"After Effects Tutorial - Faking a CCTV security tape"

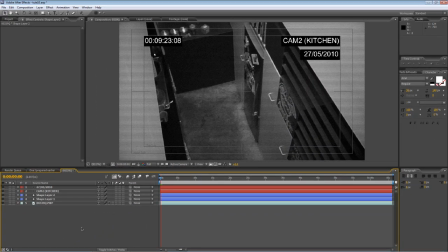7:19 So if I render that out,
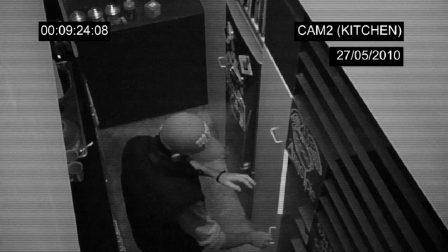7:28 so as you can see,
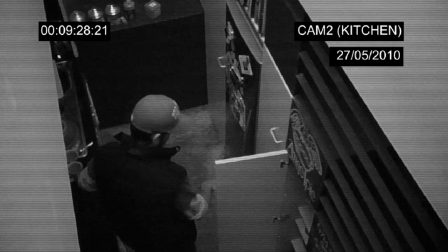7:30 changing the composition frame rate to a much lower setting gives you that time lapse effect that CCTV camera systems often have.
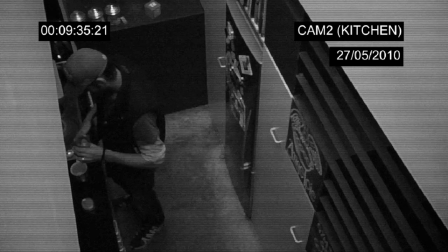7:38 We've got the vignette, we've got the Venetian blinds and all the desaturation and noise to give it that
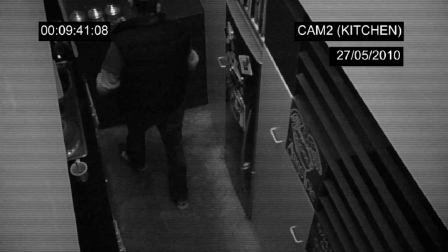7:44 real surveillance video look and because the time code effect we've added it,
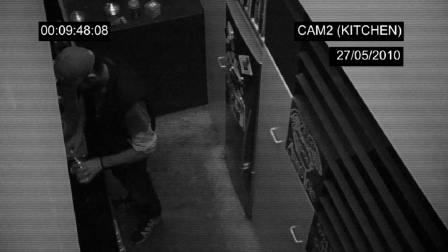7:49 looks at the footage beneath for its reference. Every single time code matches up with the time lapse setting that we've created.
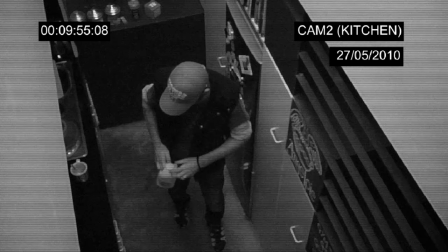7:57 So you can play around with that and the time code will reflect your changes. Okay, so that's a nice simple one.
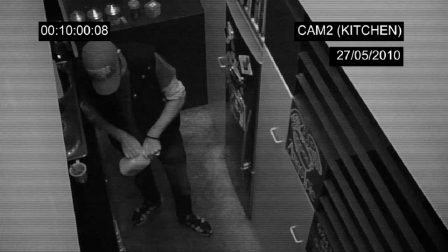8:03 Hope you enjoyed it. Certainly enjoyed making it. Thanks for watching and I'll see you next time.